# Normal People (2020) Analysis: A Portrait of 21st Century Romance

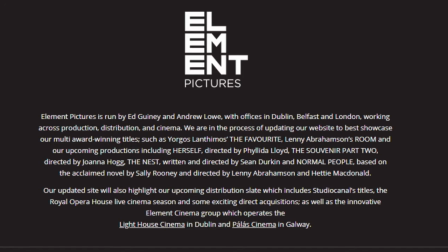0s
Normal People is a 2020 Element Pictures show for Hulu and BBC Three.
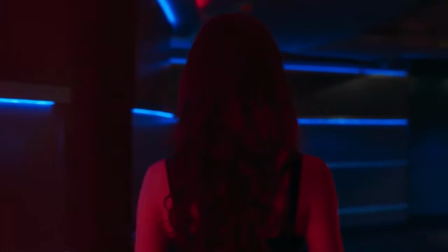4s
The show is based on the best-selling book of the same name, by Sally Rooney.
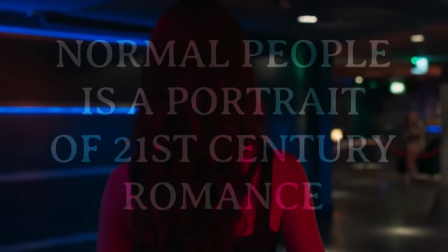8s
Today, I want to explore how Normal People can be viewed as a portrait of 21st century romance,
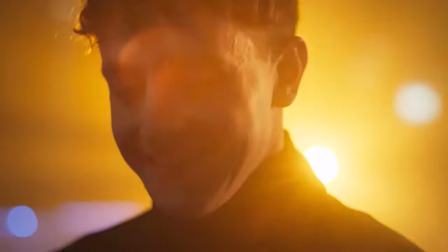14s
capturing beauty, intimacy and brutality in its stark portrayal of turbulent and difficult teenage relationships.
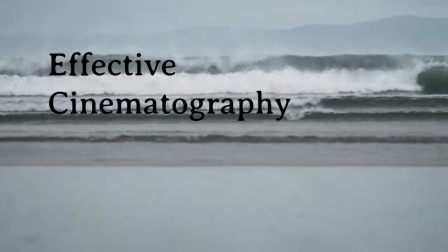21s
From its exceptional soundtrack to its effective, stylised cinematography, Normally, Normal People is a show that hits close to home for many viewers,
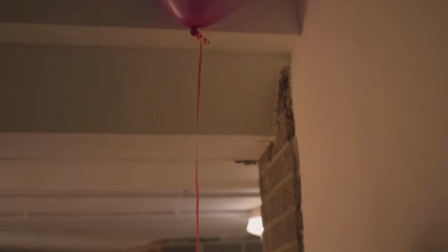30s
highlighting the emotional difficulty of first relationships, whilst never patronising its audience.
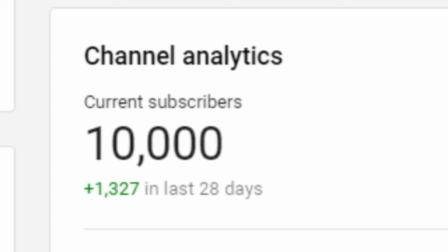35s
Before we get into things, I want to say a huge thank you to all my supporters for helping me get to 10,000 subscribers.
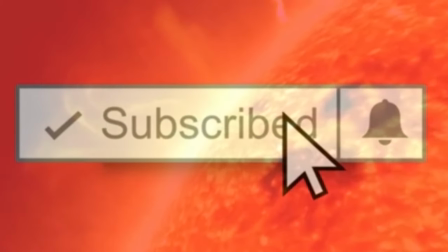41s
If you're new to my channel, consider subscribing and turning on notifications. Let's get into it.
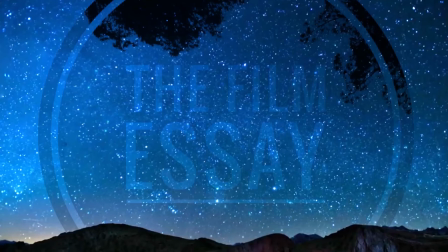46s
Welcome to The Film Essay.
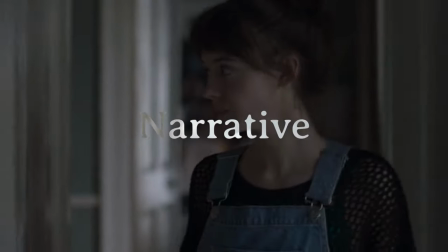52s
The narrative itself is very simple in a lot of ways, which in romance often works in its favour.
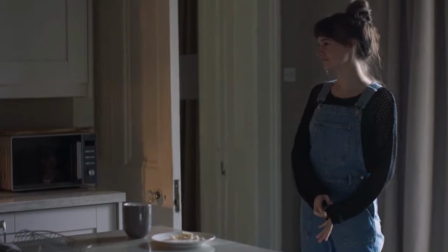58s
Elements of the story can be compared to arguably the most influential love story of all time, Romeo and Juliet,
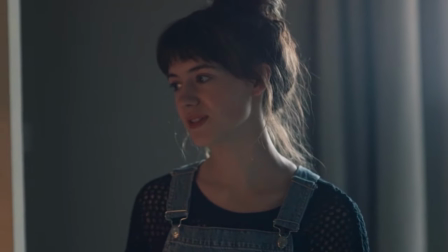65s
the star-crossed lovers from different families and social groups who must hide their relationship from their family and friends.
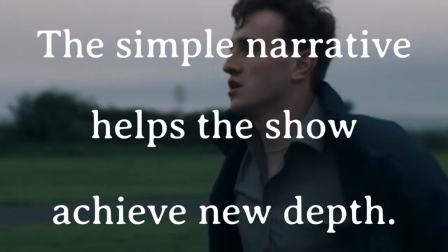71s
The simple narrative helps the show achieve new depth and meaning, as instead of the audience being fed exposition and storytelling,
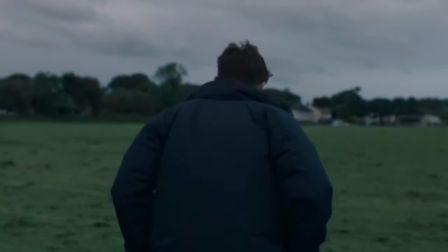78s
we are left to reflect on the choice of words Marianne or Connell use, or the meaning behind a look, intimately involving the viewer.
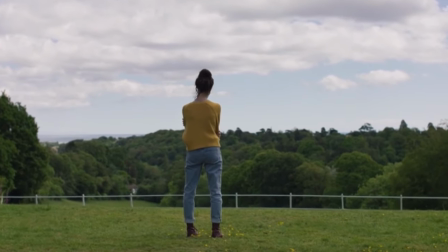85s
The show effectively portrays issues with class and wealth in a way that feels far truer to life than other comparable TV shows and films.
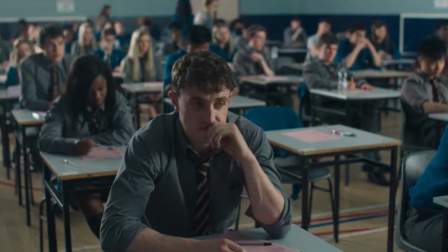93s
Often, in romance dramas or comedies involving teenagers, the wealthy are portrayed as the popular kids, such as in Mean Girls and Sex Education.
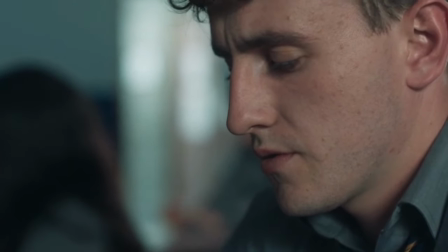102s
What this show does well is highlight issues with class and wealth in a much more true way,
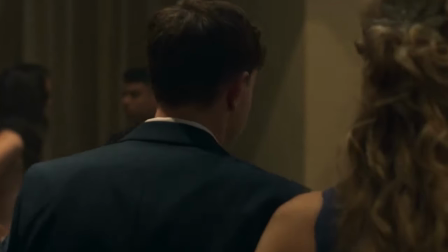106s
showing how wealthy Marianne has a turbulent home life and is relentlessly mocked and outcast at school.
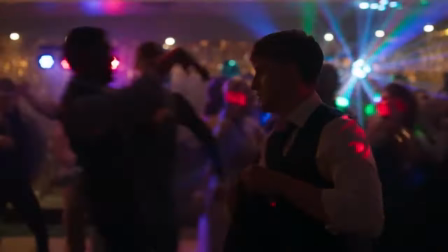112s
The narrative does well at not patronising the viewer, giving us highs but also serious lows,
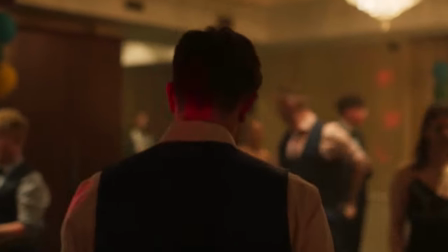118s
showing how difficult young relationships can be, despite their moments of euphoria. Ultimately ending with Marianne and Connell breaking up is testament to this,
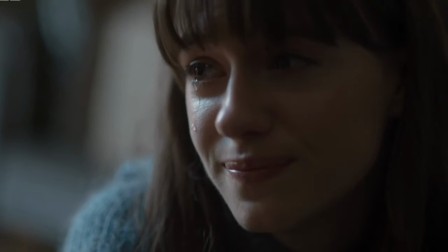126s
showing the brutality young love can contain in a way that is accessible to, whilst never patronising of, its key audience.
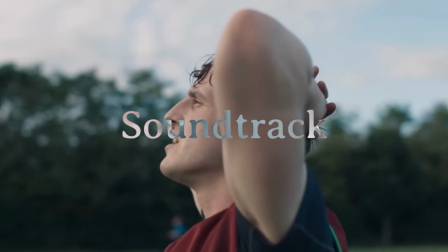133s
The soundtrack is a unique blend of nostalgia inducing tracks from the past 20
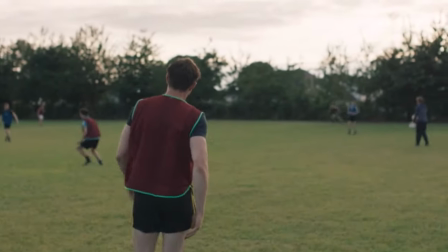138s
years and Irish artists to capture the sense of place and atmosphere present in the book.
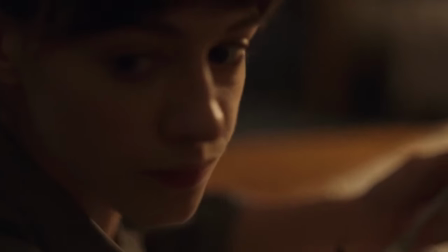143s
Music producers Maggie Phillips and Juliet Martin said in an interview with Bazaar,
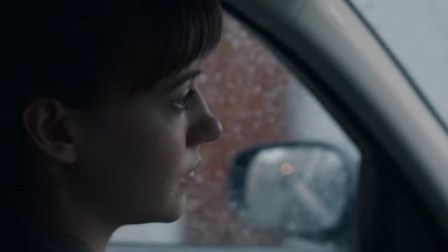148s
we didn't want things to feel like a bunch of music videos, we wanted it to feel very authentic and grounded.
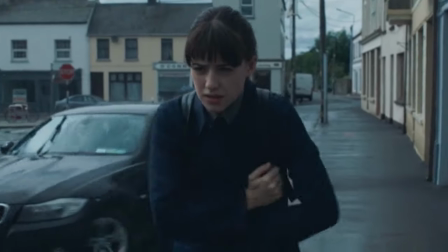154s
Part of this authenticity was through the use of artists from Ireland to stay true to the story.
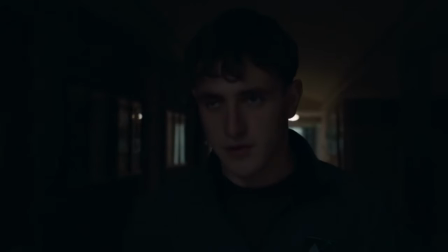159s
The initial playlist included Villagers, Soak, Saint Sister, Lisa Hannigan and more.
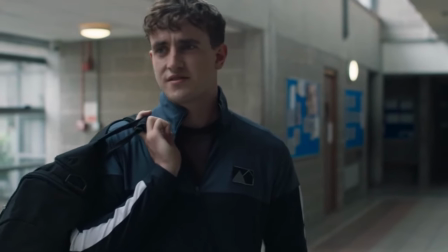164s
This was drastically opposed to the use of Frank Ocean, Carly Rae Jepsen and Selena Gomez.
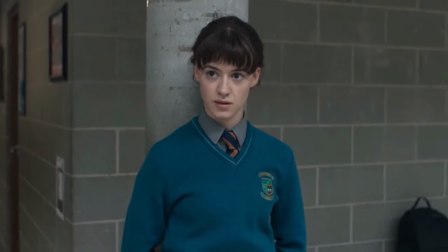170s
This normalised the show,
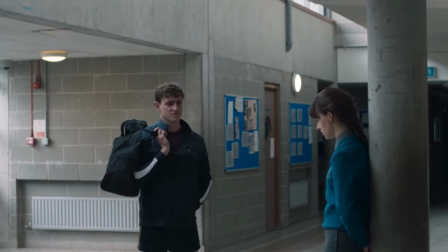171s
making it accessible to a wide audience of teenagers and students who found a musical landscape in the show that both reflected the music they listened to themselves,
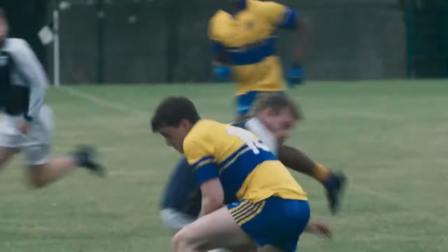180s
whilst also emphasising Irish artists that built an atmosphere and sense of location.
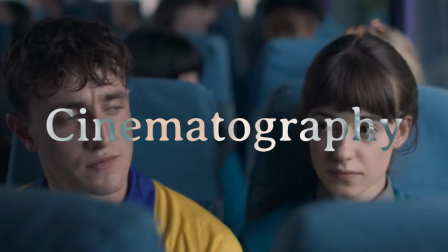185s
The cinematography of the show feels half raw and half stylised.
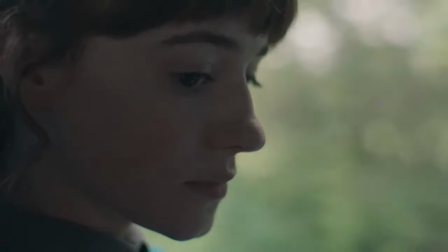189s
As cinematographer Susie Lavelle said, we will use angles where you can't quite see what's going on,
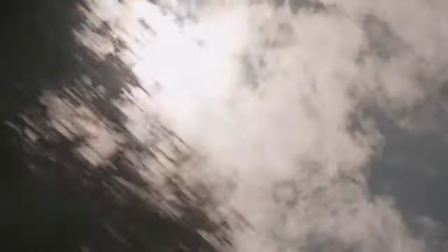195s
and can't quite see the expression on the character's face, for instance, so you have to twist yourself to try and see and understand the drama of the thing.
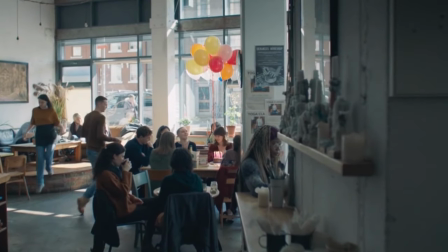203s
And sometimes there is an observational quality about it, almost like wildlife documentary filmmaking, where you just sit back and allow things to unfold.
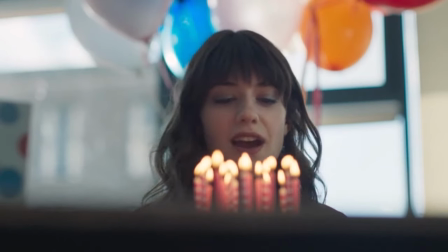211s
Close-ups were prevalent throughout the show, giving us an insight into the minds of Marianne and Connell.
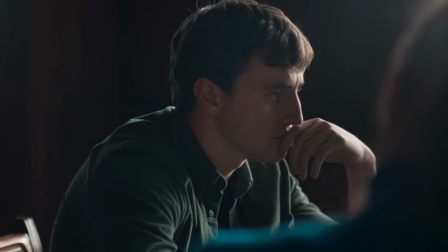217s
This was effectively contrasted with the use of montage when the two were apart,
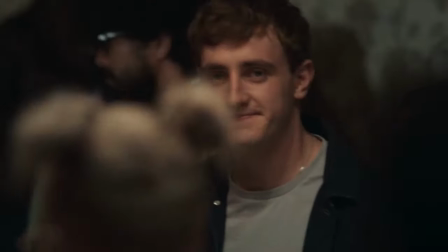221s
drastically opposing their situation or mental state to reinforce their distance and separation.
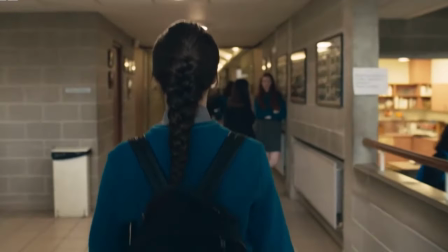227s
A shot that I loved that was used on many occasions was the smooth, behind-the-head shot,
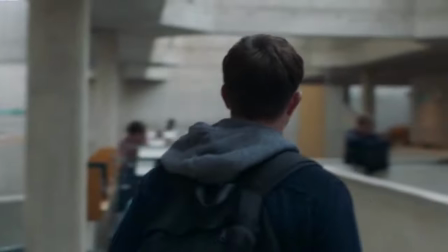232s
following the characters and showing us, as the audience, what they see, whilst obscuring their facial expression.
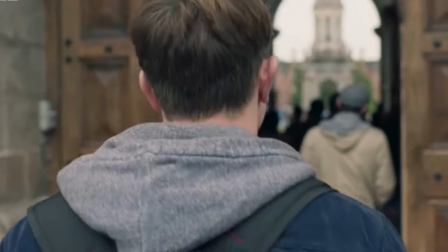238s
This gave the audience a real sense of identification with the lead character, and an immersion into their world.